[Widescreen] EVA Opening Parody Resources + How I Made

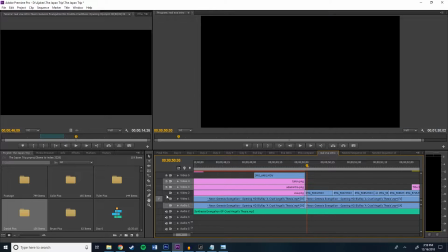(20:41)
As you can see in this original part, I mean, you have like, you know,
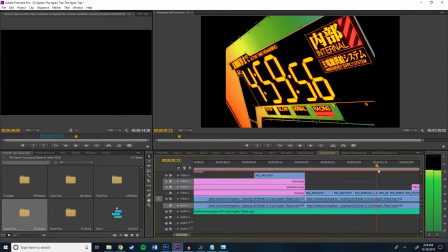(20:45)
all these pistons working and then like close-ups of things that are kind of going off and, you know, holding a little not joystick,
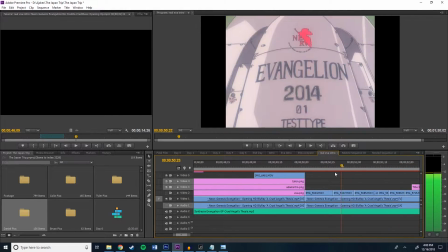(20:54)
you know what I mean, handle there and things going around. This is all very hard to do to like try to make my own animations for. So what I basically did was I did things that kind of would replicate these beats and try to replicate what the feeling of the intro is going for. So this is all kind of like, oh, things are starting up, you know.
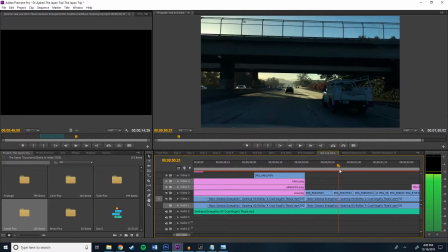(21:10)
So for my Japan trip video, it was me like, you know, putting on my shoes, driving, and then like shots of the airport.
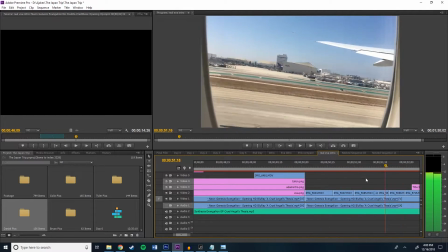(21:17)
So it's like, oh, okay, he's starting up to go to Japan. So those you can just do yourself.
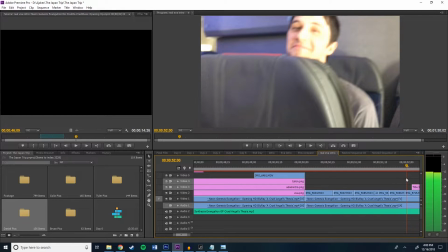(21:23)
You'll be able to figure out what you need to put in there.
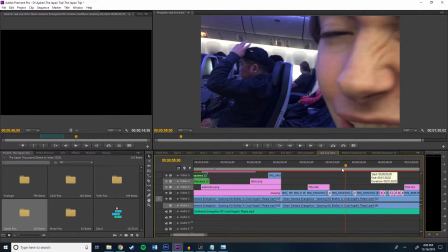(21:26)
Then you have these shots changing of us in the airport, not the airport, the airplane.
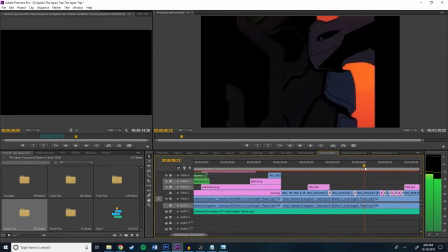(21:33)
And these are just basically different shots of Shinji looking up. You can make these close to however you want.
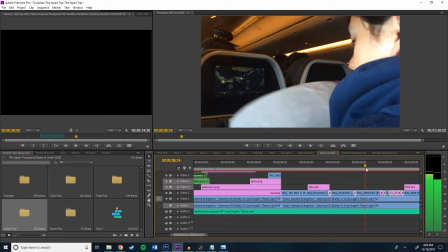(21:40)
For me, it was just shots of us in the airplane, you know. Just make sure that you're changing.
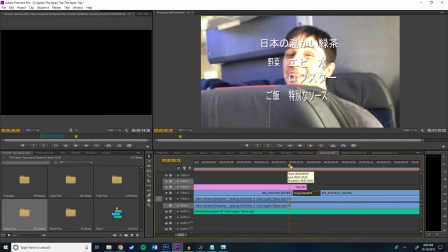(21:46)
You want to have a lot of help for like the opacity things you can use for cross dissolve.
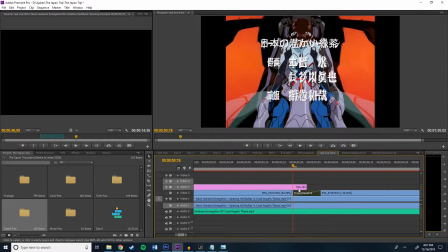(21:51)
And that should solve a lot of issues. Instead of like, you know, you're using dimming one and then making one go up, just use cross dissolve, and then it kind of like morphs it into one,
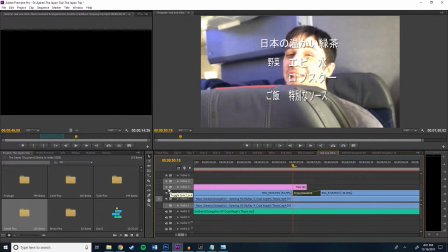(21:59)
so it looks like that, and it kind of replicates how they're doing right here.
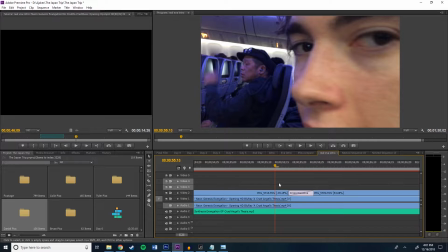(22:04)
See, whoop, and then it's like whoop, like that. All you need to do is use cross dissolve, and then you can even go into cross dissolve and then decide like how much,
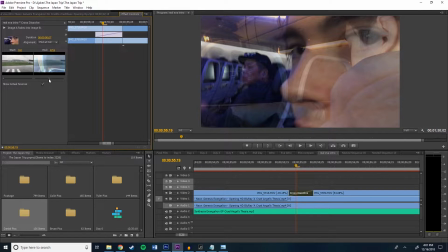(22:13)
you know, the start of it, if you want to make the end any different, and like how fast you want to make the changes.
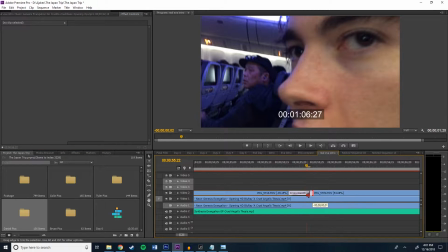(22:19)
You can also change the speed by clicking and dragging right here to make them a little faster, or anything you need to do.
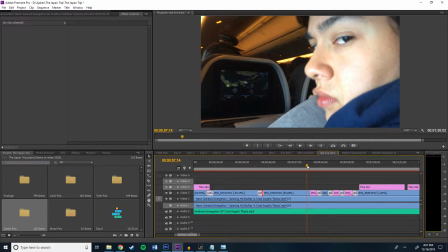(22:26)
So yeah. So then you have this moment here, hello Brian, where all these characters are showing up.
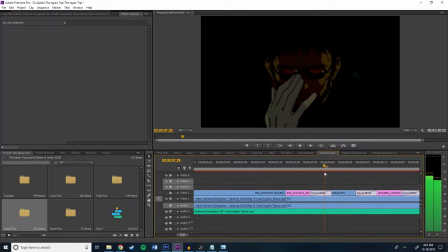(22:33)
Something you want to make sure when you're replicating this is to make sure that their eyes are all in the same position,
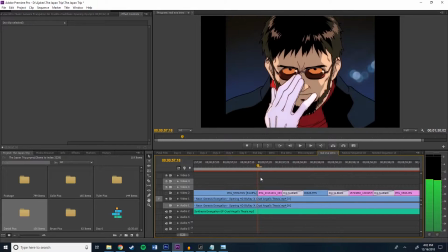(22:40)
so it just looks really cool, like the original does. And the way this is, it's a hard cut, and then it dips to black, but it doesn't dip all the way,
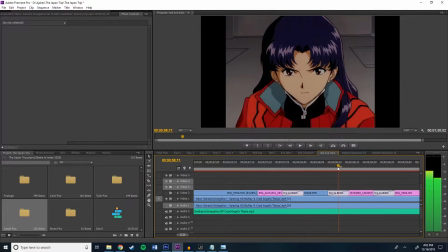(22:49)
and then it hard cuts to the next thing, like that, and like that.
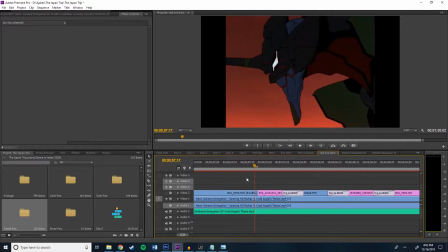(22:55)
You see, it doesn't dip all the way black, it gets almost there, and then it cuts right back to the next thing. So basically, that's all you need to do, have the picture, and then you start dimming it,
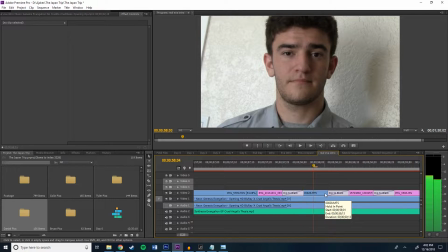(23:04)
and then boom, you cut to the next thing, dim, but not all the way.
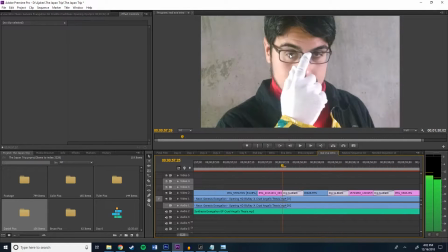(23:10)
And then boom, cut the next. And you can see if I'm putting my mouse here, it's like generally pretty close, the eye.
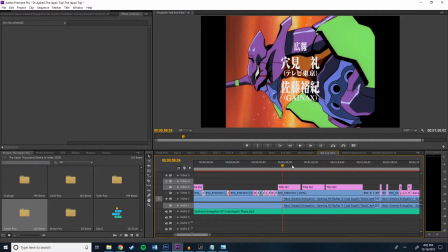(23:15)
Boom, boom, boom, like that. And this is more footage just of the Eva starting up.
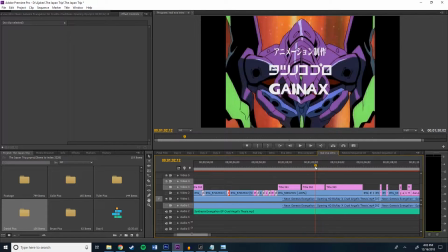(23:21)
I don't know how you'd be able to, maybe you could like animate a replication, or if, you know, if it's a live action thing, you'll just find something that looks kind of similar.
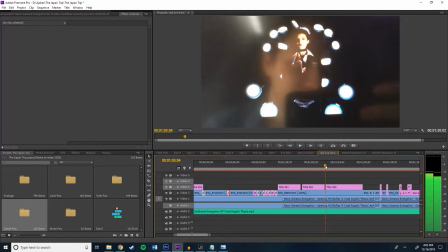(23:30)
So basically this was more stuff in the airplane, and then I stumbled on this image of this woman on the screen,
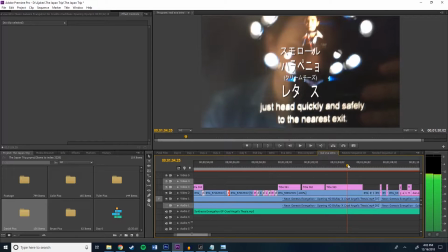(23:38)
like moving all these lights around her like crazy, and that almost kind of replicated all the wings.
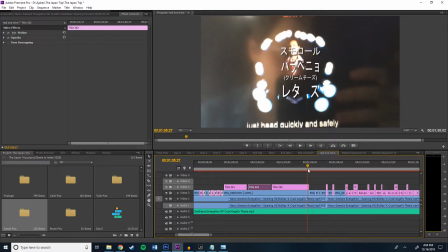(23:44)
So it's like, okay, that kind of gets the point across. People will understand. All right, now things are starting to get a little faster.
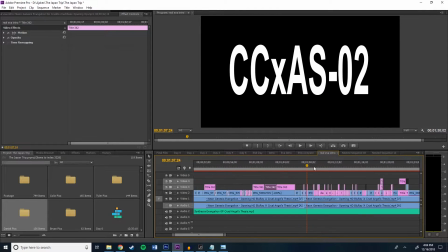(23:50)
So you have a lot of little moments here and things. There's a lot of little things that are showing up at this point. Basically, like I said in the past,
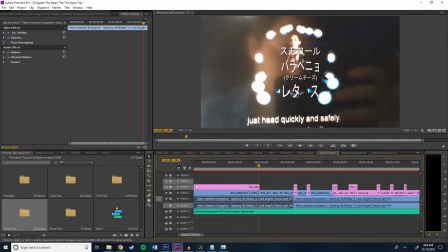(23:58)
it's really hard to like animate a perfect replica of what they're trying to do with the robot here.
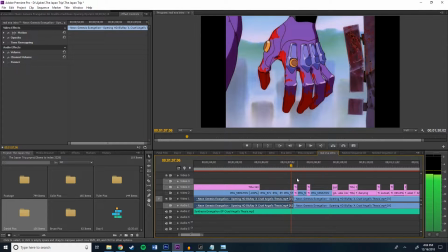(24:05)
As you can see, its mouth's opening up, its hands moving, the eyes and the hand. So just find an image that looks similar to that.
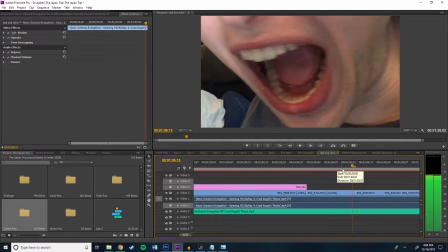(24:11)
What I found was basically my friend opening his mouth, and then someone putting down their hand, which is very similar,
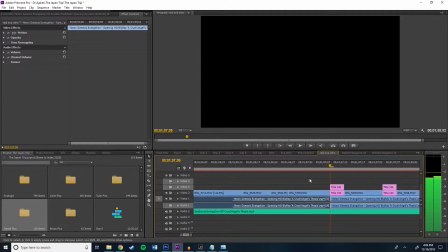(24:19)
eyes, and then another hand. So people kind of puts the point across. And then we get to the super fast cuts. This is gonna probably take up the most of your time because you have a lot of little things that you want to try to make perfect.
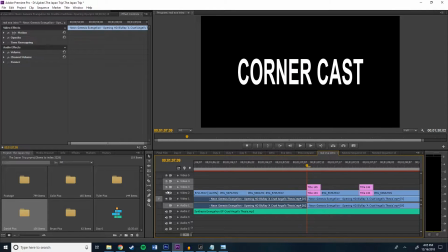(24:32)
So you have basic I mean, whenever the lettering shows up, black background, white text. Easy peasy. I'll put the font that you need if you need to use that in there.
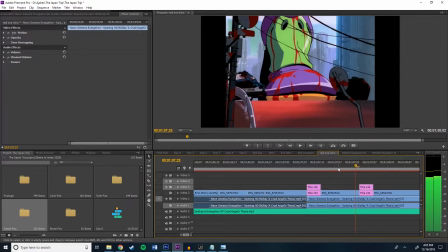(24:42)
Then you have, like, there's a foot right here. So for this, it's my foot, you know.